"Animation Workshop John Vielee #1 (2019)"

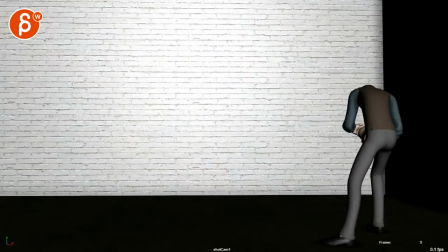0:04 All righty, let's check this out. Let's put the whole thing.
Love of chocolate. You must love chocolate.
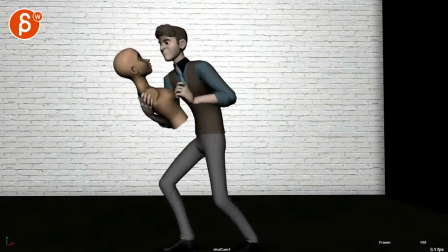0:10 Everybody loves chocolate. Say you do. Say.
All right.
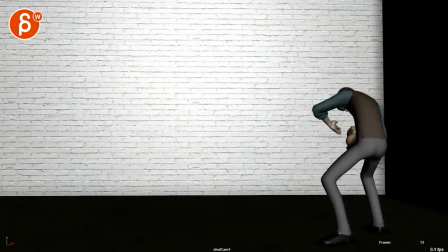0:17 Interesting. So you're talking about that you have other background elements.
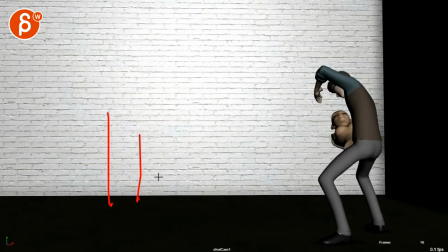0:21 So you can put stuff here like other mannequin parts or some shelves that you're saying here and you're not super happy with the face but you're going for this creepy guy weirdo kind
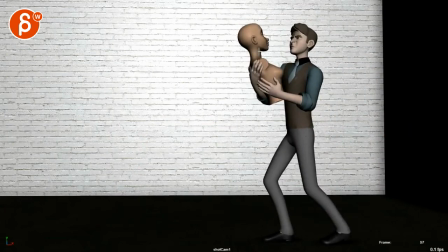0:32 of thing i think there's definitely a creepy weirdo thing of holding this now um this is all very subjective i'm not sure if it all depends where you want to
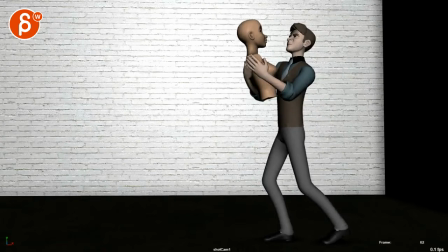0:48 send this you know company wise if this is for your reel how uh
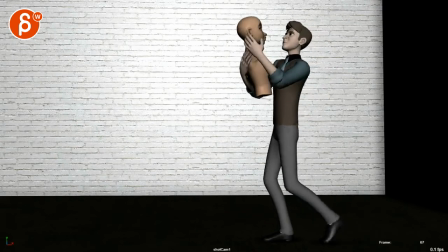0:53 creepy is this too creepy is this inappropriate is it just getting into this weird obsessive
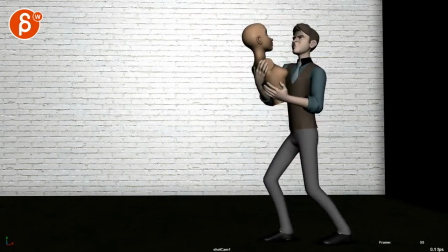0:58 guy obsessing over a woman type of thing um you know this is all something
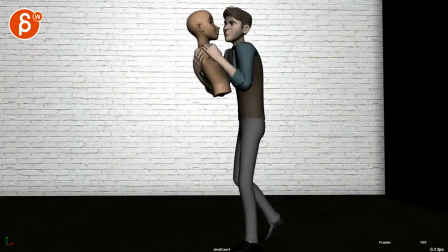1:03 that you will have to decide technically i'm not to be honest i'm not super sure that you need a
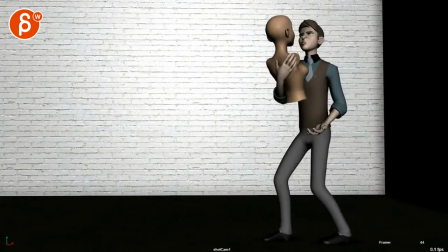1:11 full body shot all the time this is probably okay because it's your big reveal and you got a big move to then show this it's a bit cut off and it's a
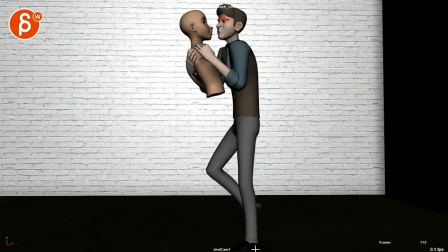1:25 bit top heavy in framing and you're kind of cutting it off right here um
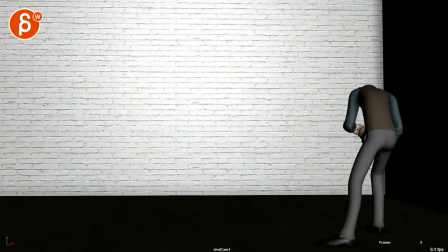1:30 i don't know my first thought was depends
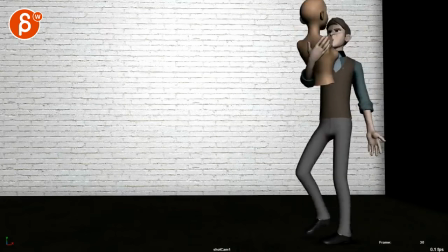1:35 how serious you want to do this and i know you're saying here that you're going for something uh weirdo type of thing that being said this could also just be a
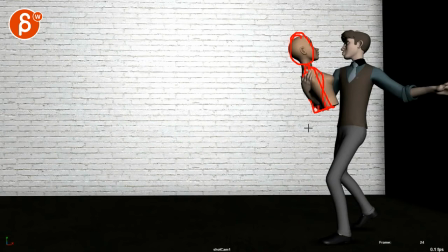1:44 neutral um mannequin and then you could almost have an arm dangling here so you have a bit of interesting overlap i know this is more work i'm just thinking out loud and then you can always have you know some mannequins hanging
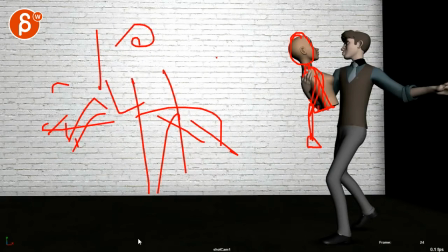1:58 there and on shelves and hanging if you want to do this um you know or you do all kinds of different types of
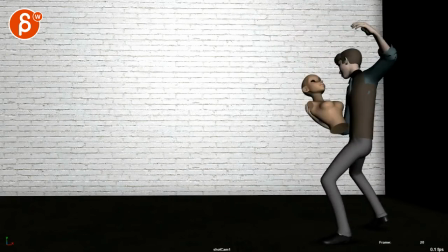2:06 mannequins so it's not so so creepy in terms of what's going on here or
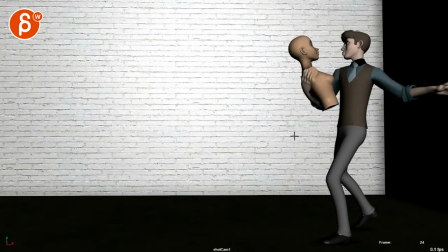2:11 i know this changes everything and i'm not saying you should do this i'm just going to throw out ideas just in case you're you're open to this what if he holds a cat and it's just the guy that's really
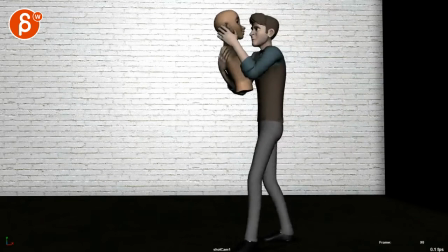2:23 obsessed with his pets and wants to talk to his pet and talks about chocolate and all that stuff that could be something so you could have some interesting facial
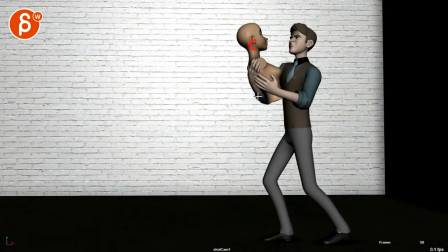2:30 shapes of a creature freaked out and holding here shaking and then maybe a tail around it you know like the other things you could do technically
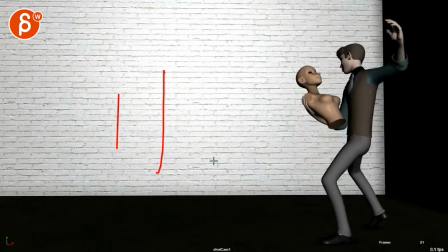2:38 um i would definitely but i like your idea of adding more stuff it just feels like this is just the background added and it's a guy in an empty room and i'm not sure if that's that appealing to watch and that's why
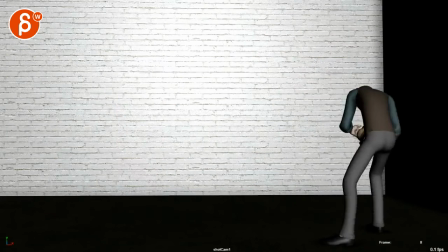2:51 my my biggest thought was you start like this and
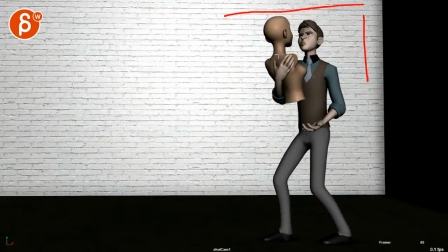2:56 once you go here you frame it like this and
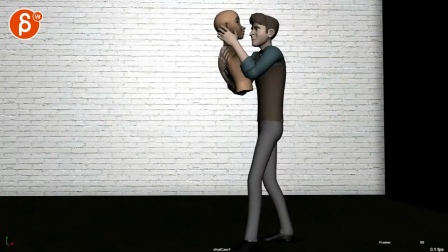3:01 then you just do a close-up because once you're here do we need to see the body like
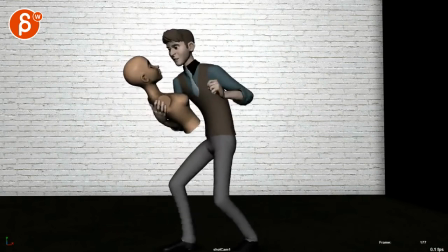3:06 is there anything that we need storytelling wise in terms of seeing the whole body no
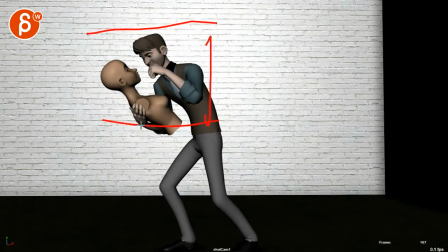3:12 and if you do this again this could all be framed in something that's a lot tighter
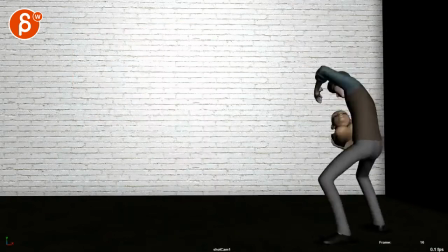3:18 um so that would be my first suggestion again this is all subjective you maybe you want to do everything in one
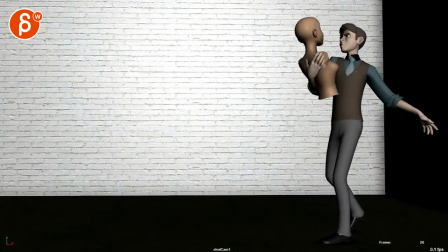3:25 shot that's only up to you so again i mean it all depends what your final purpose is do you want to send
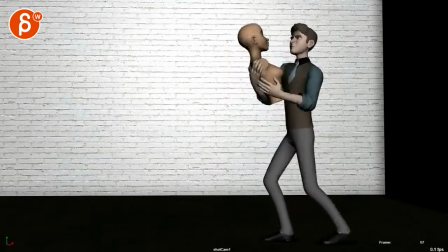3:33 this to companies what companies do you want to consider the content for those companies this is something just for yourself it is a practice thing uh you can always email me
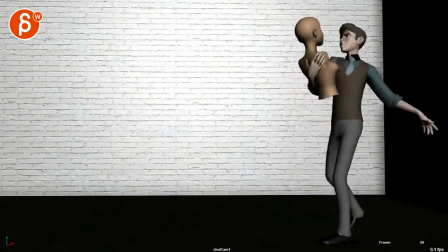3:41 and let me know and then we can talk about this in email form and hashing things out but yeah my first thought was how wouldn't it be funny if it was a
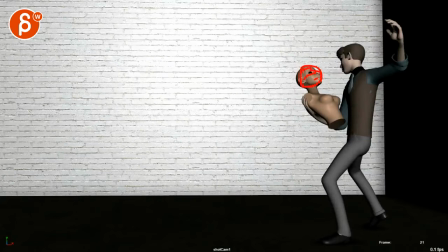3:48 pet and then you can have some additional animation and then you go from a full body to then something closer because
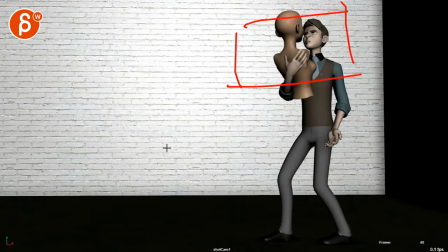3:55 you are talking about uh i'm not happy with the face at all that's your comment there um but
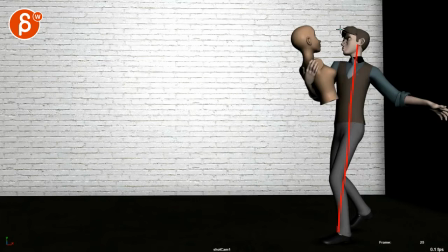4:02 because you are so full body you know it's yes you got to put in facials but it's not as important
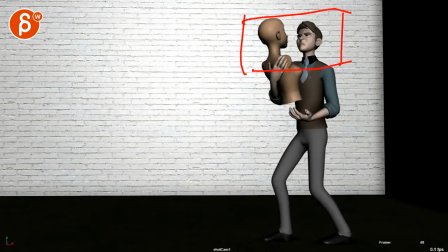4:09 as if your shot was like this. You know, if you had a close-up, you would put more detail into this.
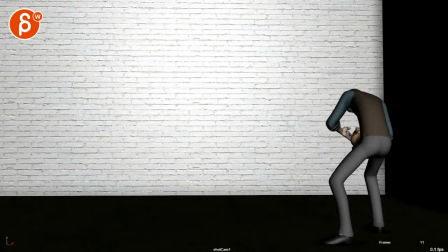4:14 Generally talking about your face.
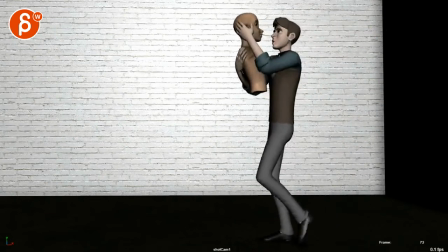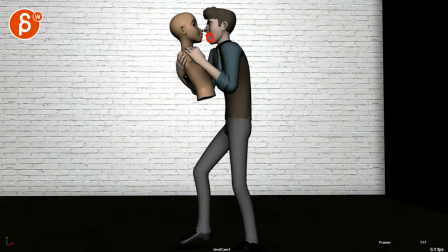4:21 So to me, the main thing is that it's just all very, very small. The shapes are very contained and they're very minimal.
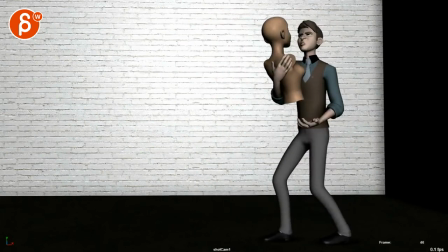4:27 But if I listen to him, chocolate, like to me, I feel a lot of awe and awe, chocolate.
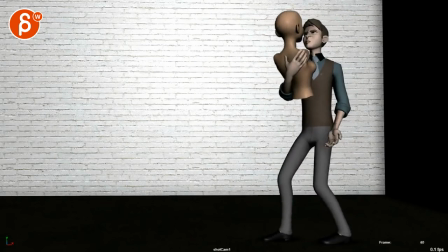4:36 And just pushing those shapes.
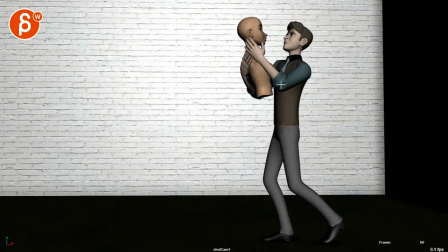4:39 You must laugh. like even that is almost like he's just so desperate that to me there would almost be a bigger push of eyebrows and maybe slumping of shoulders and maybe leaning just really pushing also the emotion through the body and not just the face
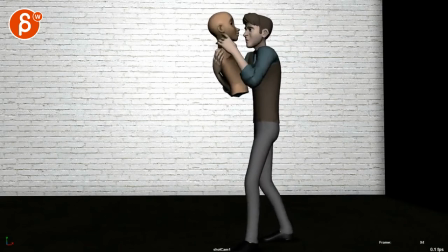4:54 everybody like even that would be just much more accentuated in the shapes
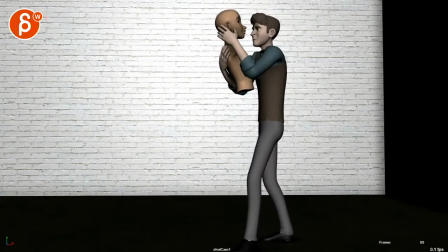4:59 and this is your right i can scrub here you know i mean this is your so that is just so minimal So to me, I would go absolutely bananas and push those shapes.
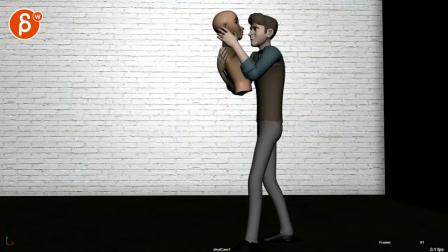5:15 Look in the mirror and just exaggerate how he's talking. And then you can always scale it down. Then we can pick moments where, oh, this is appropriate here. Maybe this is too much there.
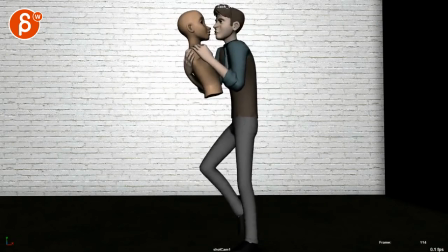5:26 I do like your pause here. How you go up and hold and that, which kind of matches the energy of the audio delivery.
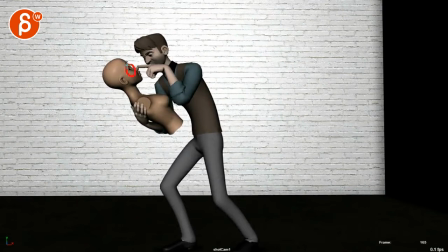5:38 I'm just, again, thinking about it. Wouldn't it be fun to just have an anime? I don't know why I think about a cat per cat but a freaked out cat shivering and that with that little you know flick with the finger on the nose where that then the creature could react to this
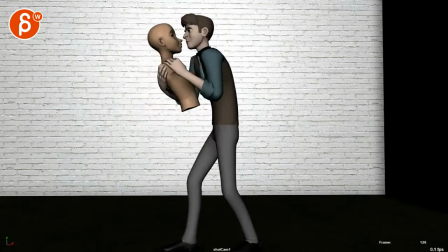5:54 but again that's just me and I would love to have a discussion with you in terms of what you
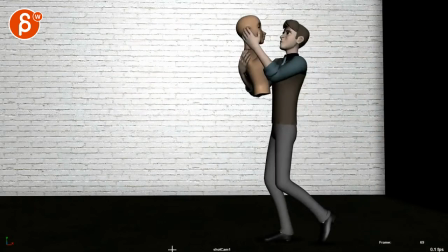5:59 are willing to do and change and what your goal is ultimately for the shot
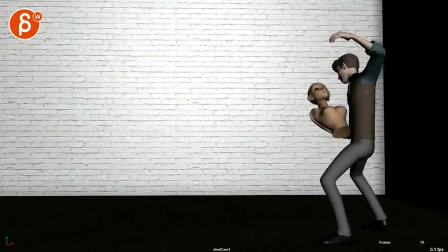6:07 the thing that's okay to me is this big move it's very theatrical and and, you know, overacted.
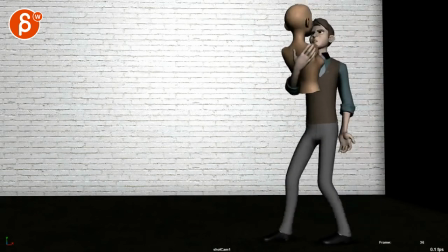6:15 But, I mean, given his delivery, I think it's appropriate. It's okay.
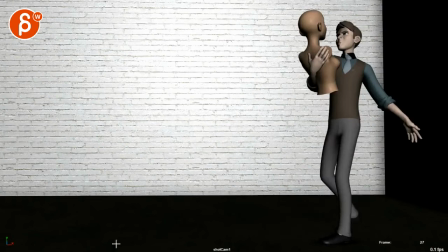6:20 But the feeling that I get with something like this, that's very clean in its move and its presentation.
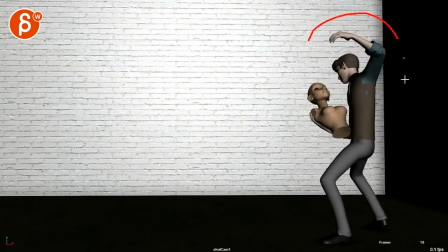6:27 This seems like... This seems almost like a stage of a theater, and he is auditioning, and he's just overacting in terms of big theatrical moves.
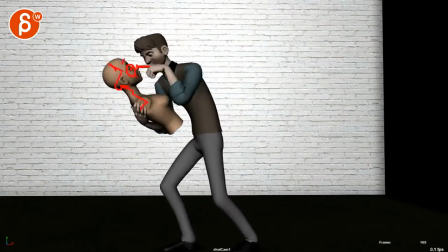6:39 that's my other impression whereas this
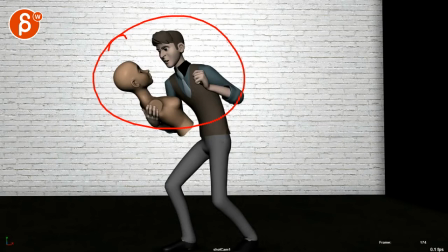6:43 feels more character driven so if you're going for creepy stuff i'm not
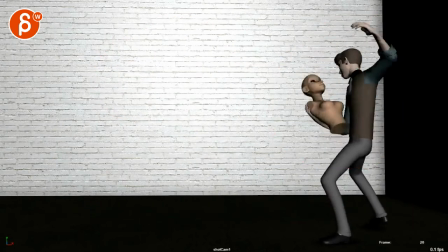6:48 sure if this is the right move for if you want to go for a creepy
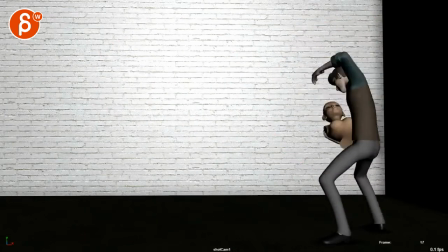6:52 weirdo guy this might just be an eccentric person and i think to me there's a difference there
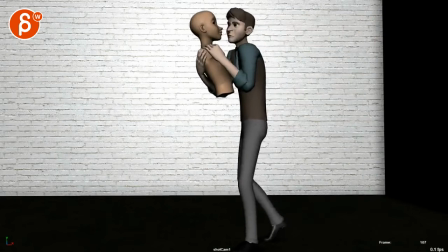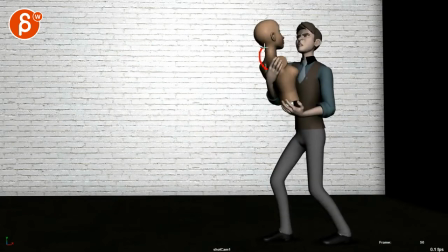7:05 and there could be something if you if you hold something else again this is just going with the idea i'm very obsessed with adding a pet here that he would be holding a chocolate bar maybe here or when he does this
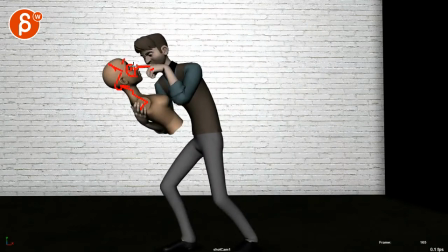7:18 it's him holding you know a chocolate bar that would be you know imagine the hand is a bit here and he would hold and instead of the fingers the chocolate bar hitting the nose and i'm not saying this would be the pose because the silhouette would be bad but